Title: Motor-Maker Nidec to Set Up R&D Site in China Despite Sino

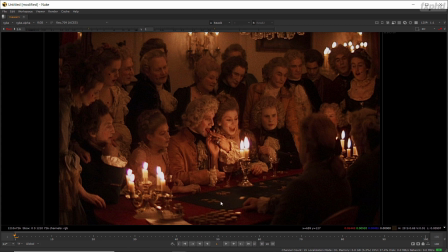(20:45)
Here they've got a few different colours around the scene and some greens here in the foreground, but we're going to use the blue of our astronaut's armour to try and offset the orange colour. We've also got the added luxury of having some of those little LEDs on his helmet.
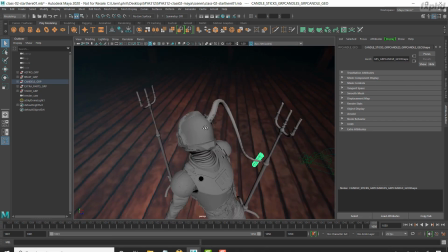(20:59)
So if we jump back to the scene, we've got these LEDs up here,
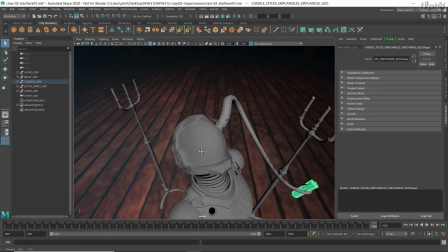(21:02)
which are going to provide a nice white or slightly blue light to the scene as well to help offset the colour of those candles.
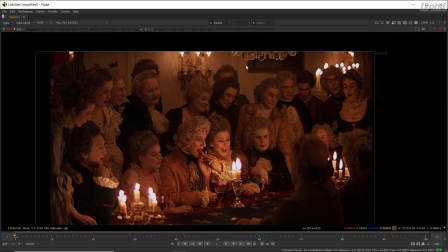(21:11)
And something that candlelight's particularly good at as well, in my opinion, is picking out the qualities of different materials.
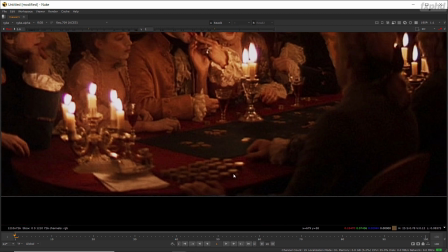(21:20)
So down here on the table, we've got these coins or chips, and the candlelight's picking out that they're a different material to the table.
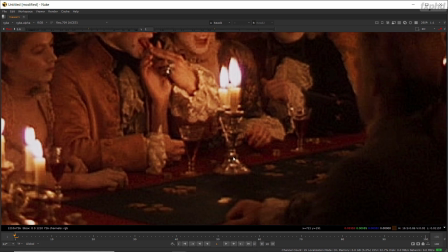(21:29)
The candles are also picking out the metal of the candle holders as a different material to the cloth.
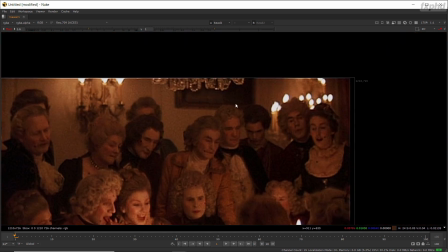(21:36)
The subsurface in the wax is particularly prominent. The glass up here in the chandelier is picking out some really nice highlights and pings.
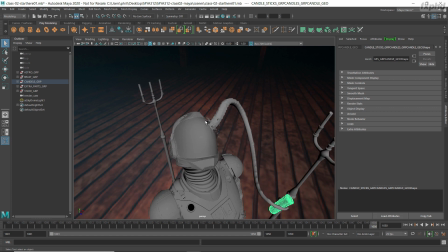(21:44)
If we go back to our scene, we too have some little glass pieces as well.
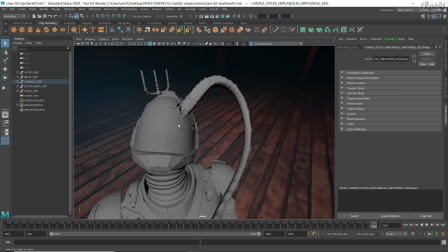(21:49)
So hopefully our candlelight's going to do a really great job of picking out these little pieces.
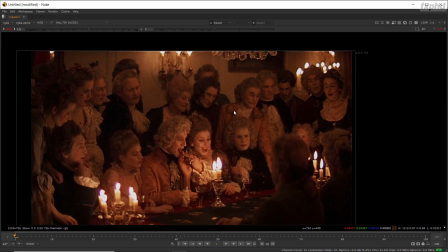(21:56)
Let's go back to our frame quickly for a final look. And then just like in our scene, the environment isn't contributing any light.
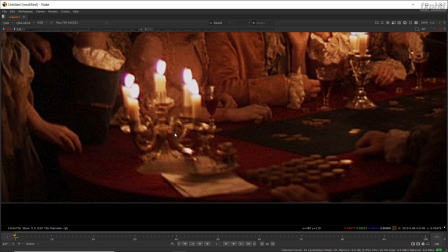(22:05)
It's just contributing some environmental reflections and some ambient stuff,
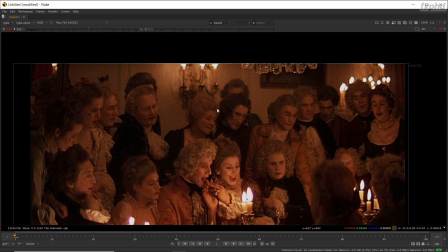(22:11)
but it's not actually contributing any light. It's only the candles here that are contributing light.
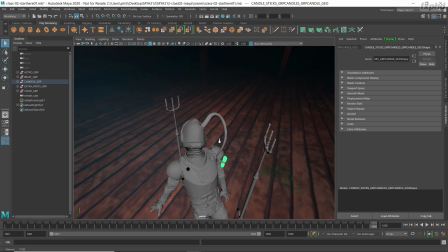(22:17)
Just like in our scene, the sky dome isn't really contributing any light.
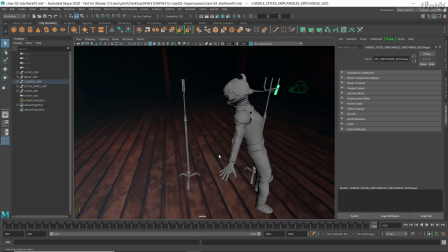(22:22)
Yes, it's putting some light into the scene, but it's not our hero light. It's not the thing doing the lighting in our scene, or it won't be anyway.
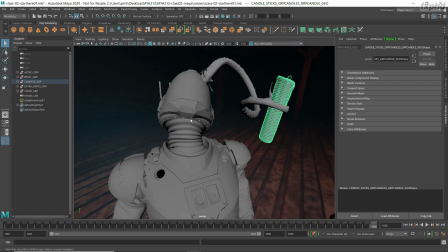(22:29)
It's just here to provide some sort of an atmosphere to the scene. All right, let's go back to our render cam.
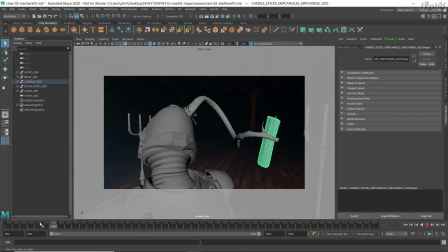So this is the goal.
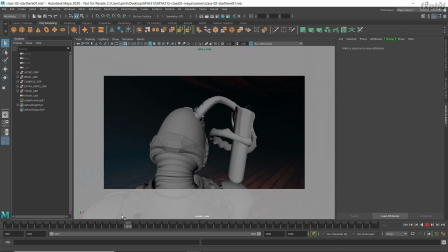(22:43)
We're going to take our scene and what we've created here, and we're going to use candlelight to make it look really moody and really effective.
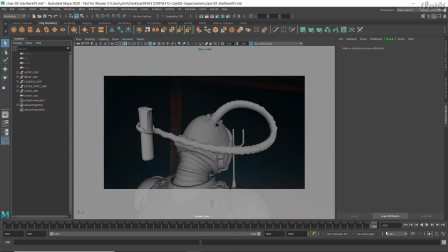(22:51)
I hope you enjoyed this portion of the course. Please join us for the next class. We're going to take a look at building up these candle lights and adding them to the scene.